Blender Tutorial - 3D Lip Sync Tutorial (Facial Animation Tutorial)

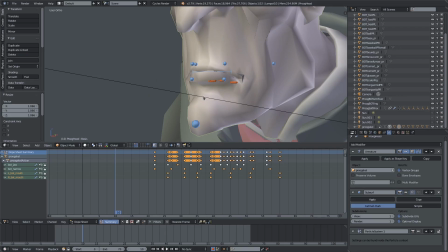239s
The biggest thing we need to do now is obviously his lips,
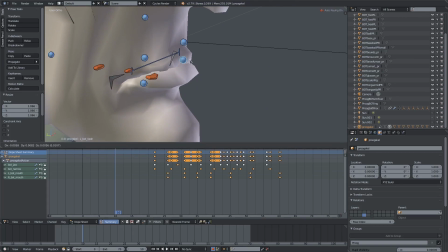241s
because what is kind of pulling us away from believing he's speaking still is the fact that his lips are not moving in the proper manner here.
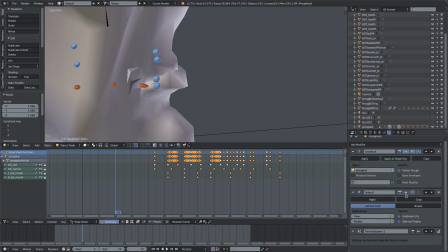250s
And this might be a little more difficult the lower the subsurface, like I said. And for words like Christmas and
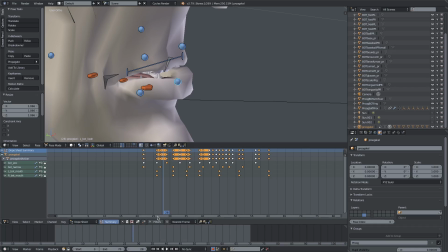258s
I hate Christmas, I guess that's the only one in this sentence. But must, we'll go ahead and push his lips inward. Like so.
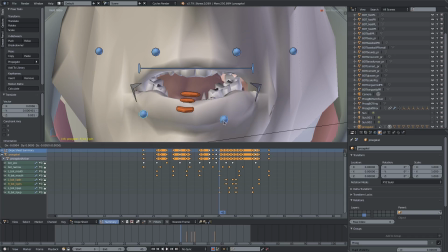268s
Alright, so really quickly, what I've done is on these bottom two points that control his mouth here, what I've done is I've made a base keyframe that just kind of makes them sit right there.
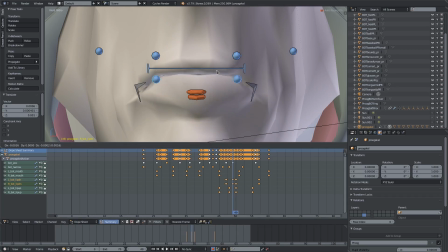279s
Then I've moved them kind of up right there, and then this keyframe right here, I move them back down, and then this one I kind of move them up a little bit again. Alright, so for these top ones, what I've done is almost the exact opposite.
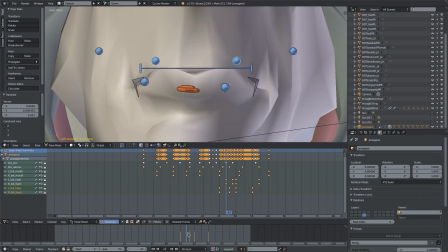294s
So on this base keyframe, I've just sat them right there. then they kind of go down a little bit, right? For must, because your bottom lip goes down. And then for this frame, they've gone up, and then they continue to go up to kind of follow the s up.
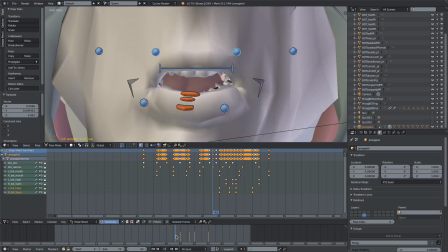308s
So what we have now, I hate Christmas. Christmas. you can see that miss is looking much better.
Christmas.
It looks like he's actually saying must right there. So we're going to go ahead and finish this process for the rest of the words
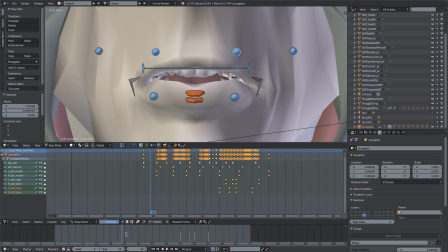321s
here. I want to get must out of the way because that's the biggest one. So we'll go ahead and do this for I hate and Chris.
I hate Chris.
I don't know who Chris is, but I hate that guy. Okay, so for the I just kind of raised the for
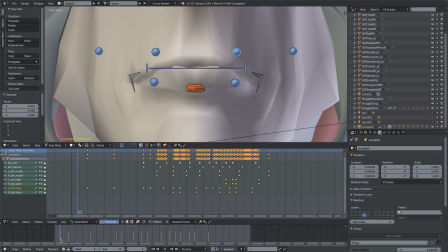335s
the I kind of raised this right corner of his mouth because, like I said, once again, Scrooge wouldn't move in symmetry. No one would move in symmetry, but he really doesn't. Kind of go up right here on keyframe 5. Then it kind of falls down to kind of fade out of movement and more again into frame 22.
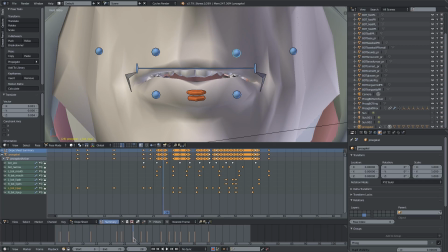353s
Then it spikes upward as he says I. Then back down on 28. And now they both move up for hate. So both of these keyframes here, we push them upwards. And then they both kind of go down on frame 38 here. And they continue to go down.
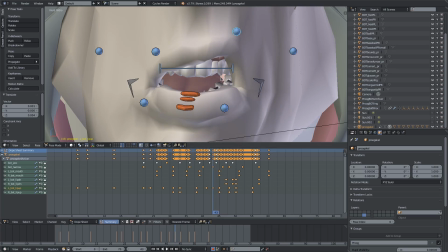370s
And now the left-hand side, our right-hand side, once again, is boosted up when he says Chris. Because I kind of want him to go Christmas. Like imagine you pushing the left-hand side of your mouth up.
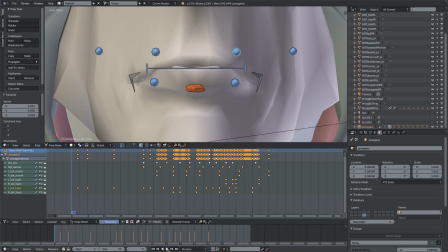382s
And then it goes back down for must. And then, of course, we did must together. All right, so we have this full animation here for the bottom half of his mouth so far.
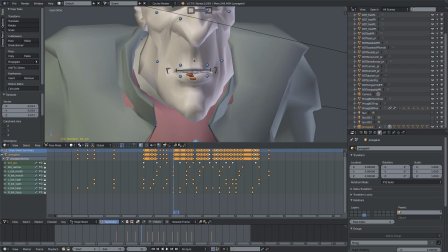390s Christmas.
For hate, I kind of moved his jaw up so his mouth closes a bit more.
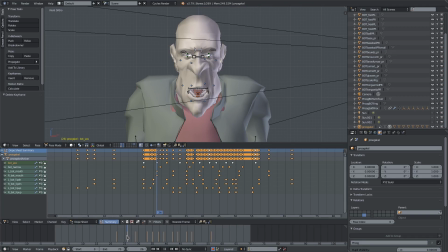397s
I think his mouth opens a bit too much when he says I, so we'll go ahead and push it down a little bit.
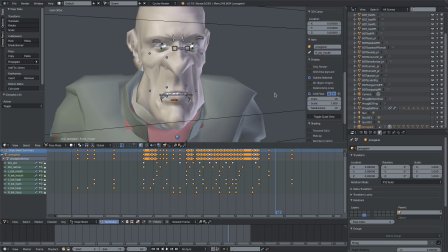402s
And sometimes when you're animating, you want to go over to this in tab by hitting in, open up the side panel tab and just hit only render and just look at the animation without all the bones and extra stuff. This is a really good way of seeing what you need to do because, you know, sometimes seeing the bones, it kind of makes you think you need to do something that you don't or don't need to do something that you do.
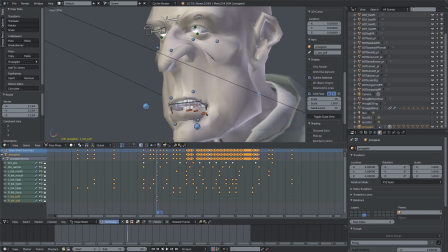419s
So just watch it a couple times and see what you need to fix. And since we have these two cheek controllers right here, which are pretty cool, looks like he's kind of blowing water or, you know, blowing a bunch of air out of his
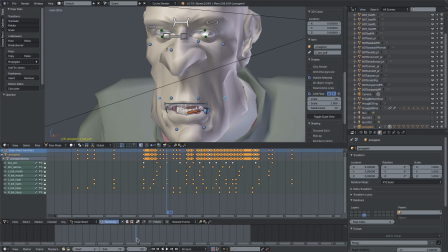427s
mouth. I think I'll use these for hate right here, so because that's a lot of air.
Hate.
So I wanted to have his cheeks blocked just ever so slightly. So right here we'll go ahead and hit S, sorry, to scale them right about this, just a little bit, and then just a little bit out.
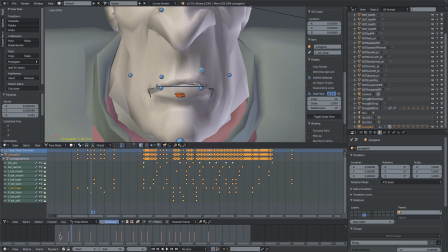449s
What I've done here, since when on the left side of his face goes up a little bit right here, right? So because your face is all connected, even if you raise the left side of your face, the right side of your face is kind of going to move in reaction to it. There's always a cause and effect.
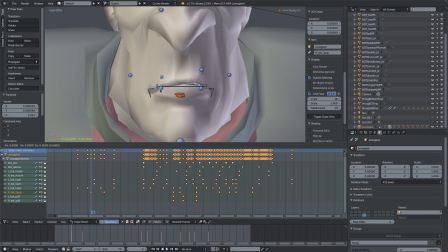464s
So we're going to go ahead and take the right-hand side of his mouth, and we're going to create a base keyframe right there on 6, and then on 10 we'll have it move up just ever so slightly. You can see it moves up right there. So now it kind of looks like it's moving alongside right after the left side of his face does.
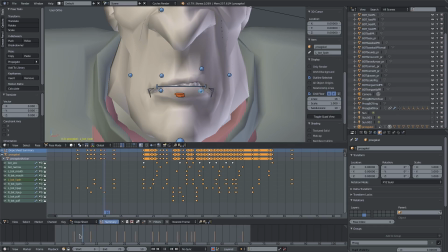485s
You can see how it kind of does that, and the best thing about this is randomization and mixing things up. So what I want to do is on all these frames, I kind of want to give them a little bit of abnormalities.
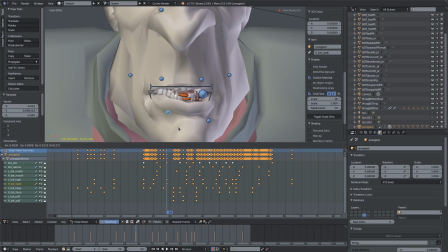501s
So maybe I want the one side of his face to go down a little more than the other side, or the other side to go up a little more. It just gives a bit more realism and randomness to the animation.
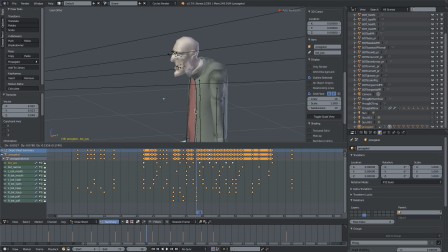514s
You don't always, just because you can move the controller this far over here doesn't mean you should, because then the animation is just going to go faster.
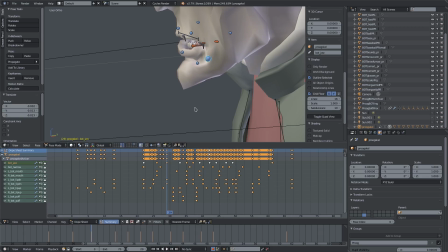520s
It's kind of getting a little messed up, so we'll go ahead and move it about right there. And then for this, we don't have to go all the way over there. We can just do something like that. All right, everybody.
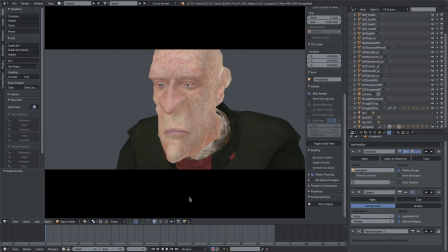531s
I've animated the rest of Scrooge Prog. And this is what it looks like at the current moment.
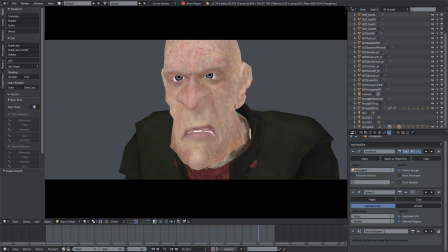539s I hate Christmas. I hate Christmas.
That's it right there. That's going to be it for today's lip sync tutorial. Hope you guys learned something new about lip sync.
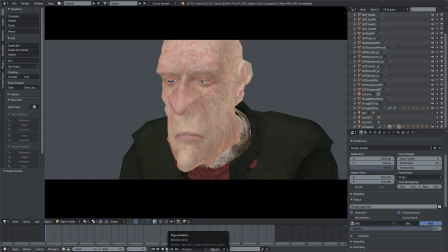550s
Hope help you animate a little bit better. If you want to look at full animation, how to animate a body, an entire body. We animated a character. His name was Vincent. He's another Blender rig. I'll put that link up in the description.
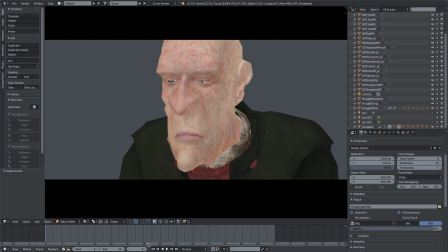565s
Go check it out right now. But yeah, for now, that's going to be it. I hope you guys enjoyed today's tutorial. I'll see you guys next time in the next video, but until then, bye bye. Merry Christmas. Merry Christmas.